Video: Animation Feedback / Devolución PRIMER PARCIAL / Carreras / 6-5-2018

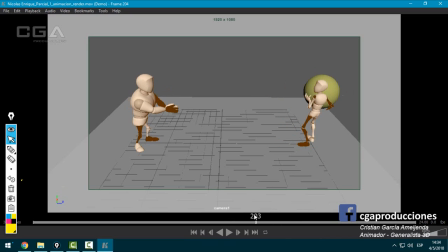4212s
Bien, varias cuestiones de animación que no están bien aplicadas y principalmente el tema de pesos, que hay que corregir mucho eso.
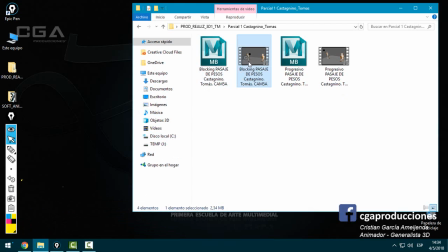4221s
Vamos a ver Castanino, ¿qué tal?
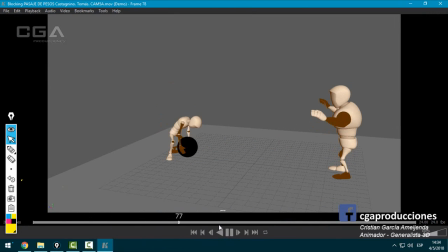Bien, hay ideas buenas acá, pero desde el blocking ya, vamos a ver si en el spline se soluciona, como siempre digo.
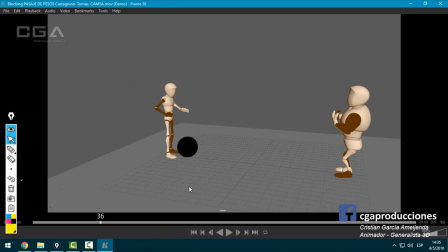4239s
El blocking técnicamente está bien, pero a nivel animación estoy notando que el principio de puesta en escena, como ya mencioné varias veces atrás, está faltando. ¿Qué menciona este principio? Que básicamente no pueden pasar dos cosas importantes al mismo tiempo.
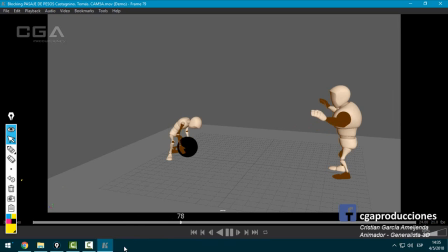4252s
Yo acá noto que el de la izquierda está ya anticipando para levantar, mientras que el de la derecha está haciendo gestos bastante importantes que lo definen, ¿sí?
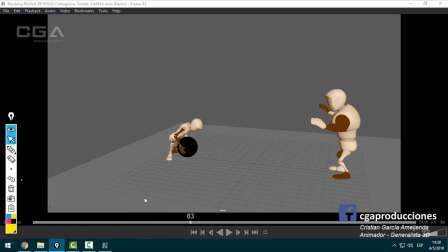4261s
Entonces, esto está. Básicamente lo que genera es que el espectador no sabe dónde mirar, ¿sí?
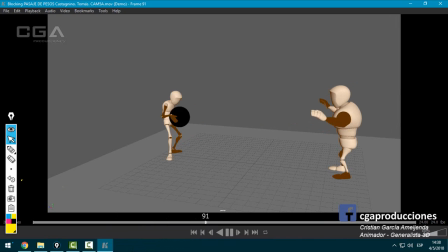4266s
Entonces, si yo pongo esto, están pasando demasiadas cosas al mismo tiempo. Vamos a ver qué tal en el spline, ¿sí?
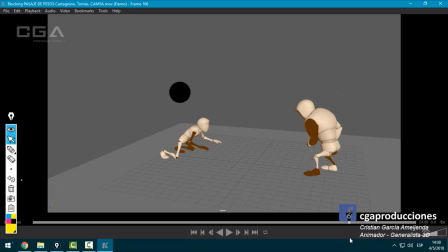4278s
Y acá también algunas cosas raras. Acá la cabeza queda abajo de la pelota, de golpe la cabeza viene atrás, ¿sí?
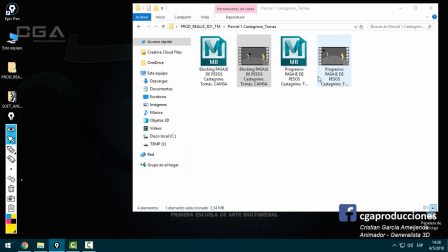4286s
Vamos a ver si se soluciona el spline. Repito, técnicamente está bien, pero a nivel movimiento y staging y principio de animación ya empiezo a notar algo raro.
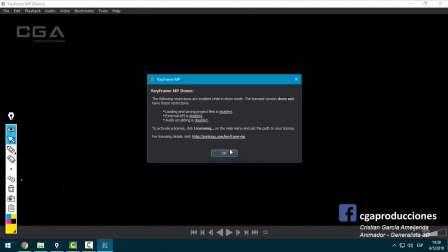4296s
Ok, vamos a ver.
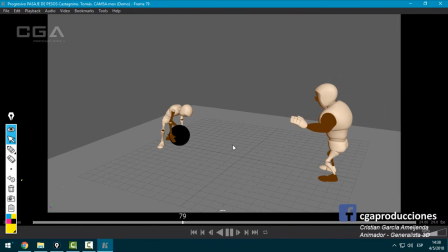Bien, debo decir que se me fue esa sensación. Bien, tiene varias cosas que están mal, pero digo, lo que había mencionado antes se fue, ¿sí?
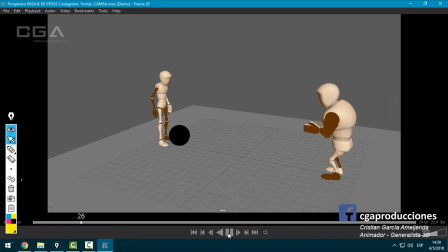4314s
O sea, el staging funciona. Primero hace este los gestos y después se agacha el otro. Bien, así que nada, en ese sentido el staging quedó. Ahora, hay varias cosas que están mal acá, principalmente relacionadas con el ejercicio de levantamiento de pesos, ¿sí?
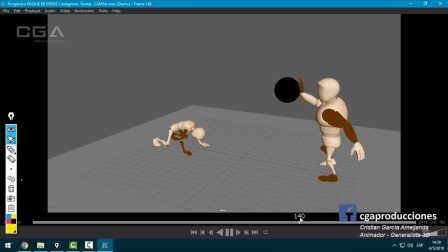4332s
Esto, ¿qué tiene? ¿Un abrojo en la mano? O un pegamento, ¿sí? Al menos que así sea, ponerle un guante o algo para que se note, porque si no, queda raro. Bien. Después, la anticipación esta me encanta.
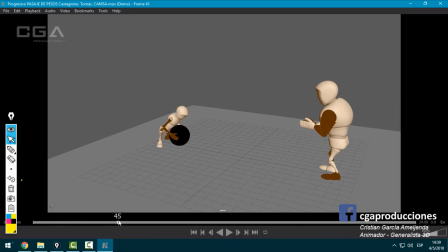4349s
Me encanta, me encanta esto. ¿Sí? Y el destiempo. Torso, brazos. Excelente. Me gusta también la intención de que se le mueva ahí. Me gusta que vaya para atrás, no me gusta que vuelva para adelante. Porque parece un error de la pelota.
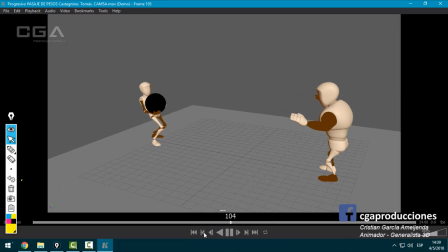4368s
¿Sí? Y en realidad, si querés hacer eso, que vaya para atrás, vaya para adelante, tiene que ser más lento, porque es una pelota pesada. No puede hacer tuk-tuk. ¿Sí? Cuando lanza, ojo ahí, esa pose está muy forzada de la muñeca derecha.
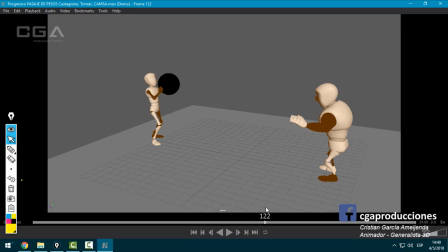4384s
Ojo ahí los dedos que se están metiendo dentro de la pelota. ¿Sí? Bien, cuando cae hacia adelante de la izquierda, hay dos cosas que me molestan. Una, hay un tac que se pega ahí, fíjate, esta pose a esta, si lo veo de corrido,
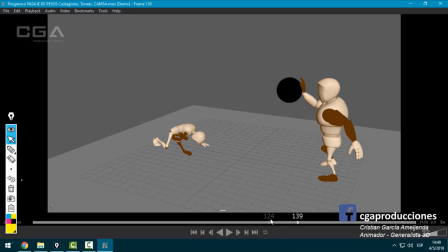4402s
está muy muy juntita, o sea, es de un frame al otro y es una pose bastante distinta una de otra, entonces genera un salto, ¿sí? Segundo, lo que me molesta es que caiga todo al mismo tiempo, es como, che, dale, primero que caiga la pierna izquierda,
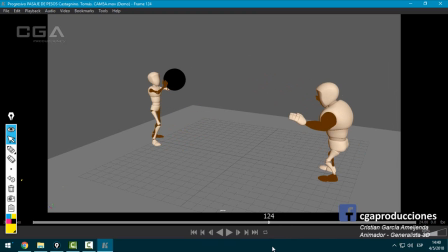4415s
por ejemplo, después el brazo derecho y después el brazo izquierdo, ¿sí? O sea, jugar con los destiempos que muy bien había jugado antes, es seguir con la misma lógica, ¿sí? Destaco acá
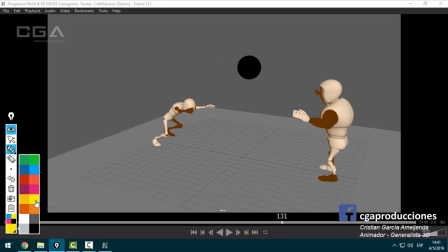4430s
la pose, podrías darle un poquito más de overlapping y automáticamente al darle más overlapping vas a ver que si vos pones un brazo más acá, el otro más arriba, ¿sí? La cabeza para arriba, eso te va a ayudar muchísimo a también llegar a diferentes tiempos cada parte.
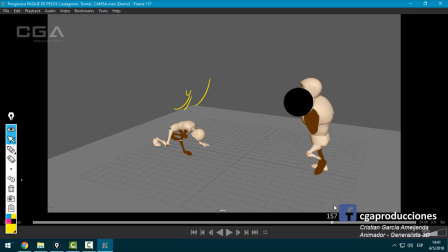4445s
Y ahora el de la izquierda, que tiene el abrojo en la mano y lo pasa a la otra, que también tiene como una especie de abrojo, pero no tan notorio. Lo que me pasa con el de la derecha en esta parte es que lo hace todo muy rápido. Entonces, el espectador, ¿qué pasa?
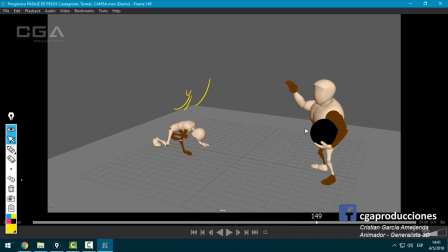4462s
Ve esto, lanza, este lo agarra. Dale una pausa a este con la pelota agarrada para que el espectador pueda dirigir su mirada un toque al de la izquierda para ver cómo quedó abatido en el piso. Una vez que el espectador vio eso, bien, un poquito más lento, mostrás cómo anticipa, ¿sí?
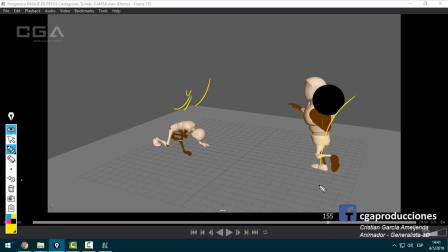4480s
Llámese anticipar a la acción de ir también un poquito hacia atrás, curvarlo, darle un poco más de línea de acción porque esta pose está muy derecha. Dale línea de acción, llévalo para atrás, que la pelota venga para acá, así puede hacer esto, ¿sí?
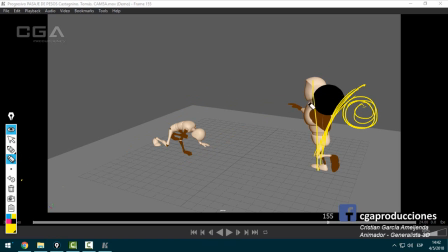4493s
O esto hacia abajo. Y una vez que hiciste todo eso, ya el espectador dice, bueno, vi el lanzamiento de la izquierda a derecha, vi el flaquito que quedó abatido, y ahora estoy viendo que el otro se la va a tirar. Ese concepto se pierde un poco, porque queda todo muy rápido. Bien. Lanza, está perfecto.
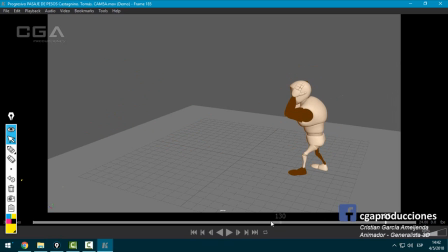4511s
Y a ver ahora esto. La pelota podría decir, a ver. La pelota está bien, ¿sí? Queda bastante creíble. Le faltan menos fotogramas a esto, ¿sí? O sea, tiene muchos fotogramas acá.
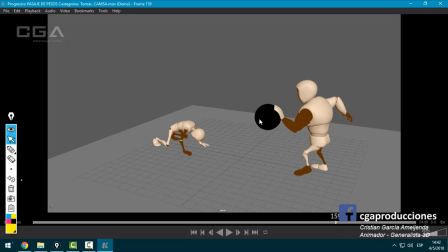4529s
Tipo, ahí la suelta y la pelota en este. O sea, después de esto, no puede estar ahí la pelota. Tiene que estar ya picando, ¿sí? Acá está muy bien esto. Muy bien, muy bien, muy bien. ¿Qué pasa? Las poses me encantan, pero tienen que acelerarse un poco. Me gusta que jugaste como que apoya la cola y después eso lo hace rebotar.
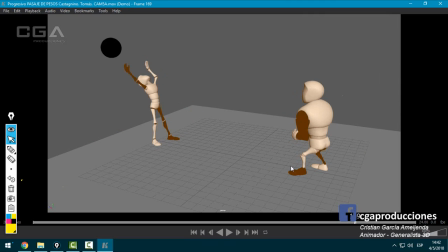4548s
Está buenísimo. Pero más rápido, ¿sí? O sea, esta pose está bien. Después viene esta y después cae. Ahí se puede desacelerar un toque cuando golpea y después cae. Pero esto tiene que ser ¡fum! Ahí, ¿sí?
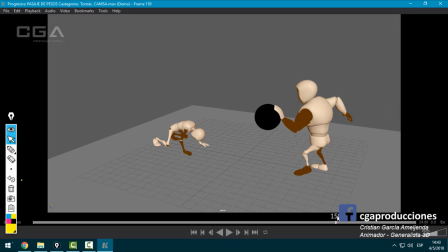4565s
O ¡pum! Y después cae despacito. Tipo ¡pum! Así. Algo así, ¿sí? Que no sea tan lento. Bueno, esas serían las correcciones. Después cuando vea el tema de la nota voy a rever varias cosas, ¿sí?
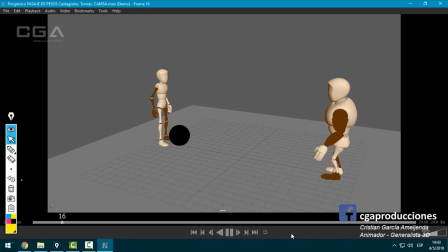4580s
Hay varias cosas que fallan. O sea, tengo que pensar bastante este TP. Pero ten en cuenta que se pueden ir puliendo. Fíjate acá, mirá esto. Aplaude. ¿Sí? Y el brazo derecho, me doy cuenta acá porque es de otro color.
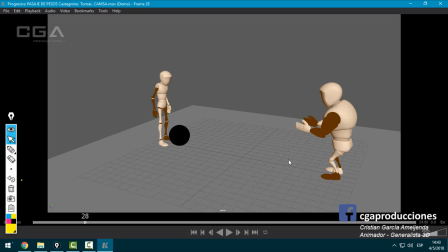4593s
Brazo derecho se encima con el izquierdo. ¿Sí? O sea, la mano derecha de hecho pasa para el otro lado. Ojo con eso. Choca automáticamente al color. Fíjate, hay un parpadeo de color ahí que decís, ¿qué pasa acá? Es eso, ¿sí? Bien. Seguimos. Vamos ahora con el que sigue.
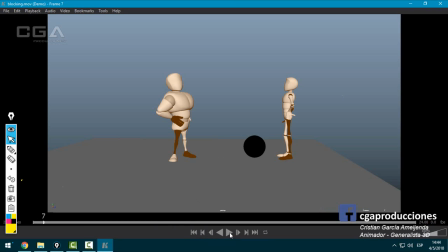4614s
Vamos con camarero, por ejemplo. A ver qué nos trajo.
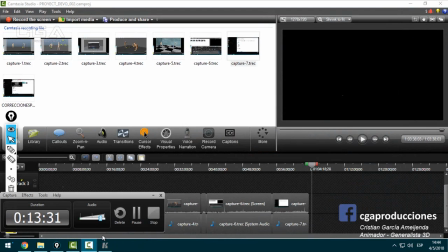4626s
Bien, el blocking funciona, ¿sí? Esperá que pauso. O sea, el blocking está muy bien.
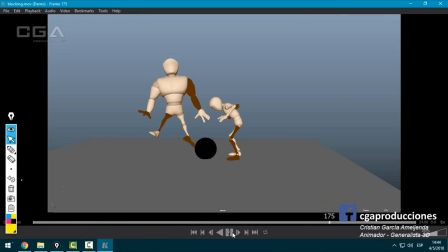4632s
Habría que ver. Ojo acá que se colisiona un toque el dedo gordo dentro del cuerpo. Bien, el blocking está bien, yo ya lo había visto, así que está muy bien. Vamos a ver el spline, qué tal quedó.
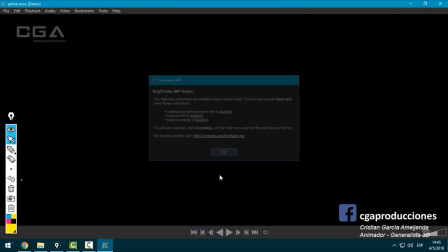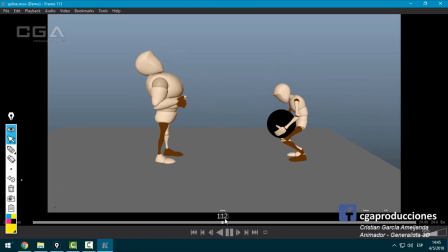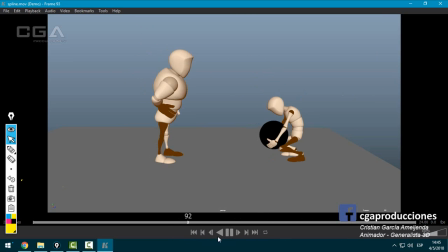4672s
Bien, me gustó esto de sacarle una pose grandote. Mejora muchísimo, le da más tiempo a las otras. Sí, eso está bueno. Ojo acá que se están moviendo los dos pies al mismo tiempo. Sí, me estoy refiriendo al de la izquierda.
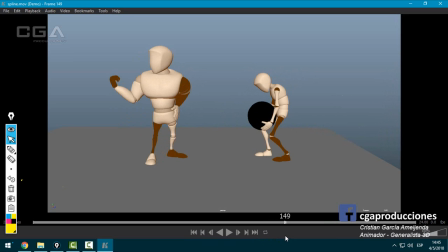4692s
También está muy constante, muy lineal esto. Sí, lo mismo que decía antes también.
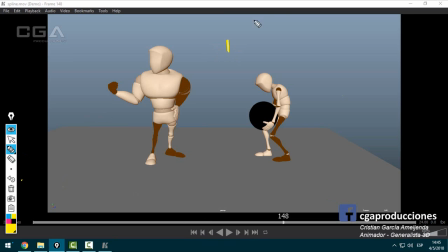4696s
Vos tenés la pose mirando hacia adelante y la pose mirándose las uñas. ¿Qué estás planteando vos en esta escala? Vamos a hacer dos escalas. En la escala tuya pasa esto. Tac, tac, tac. O sea, es un timing constante.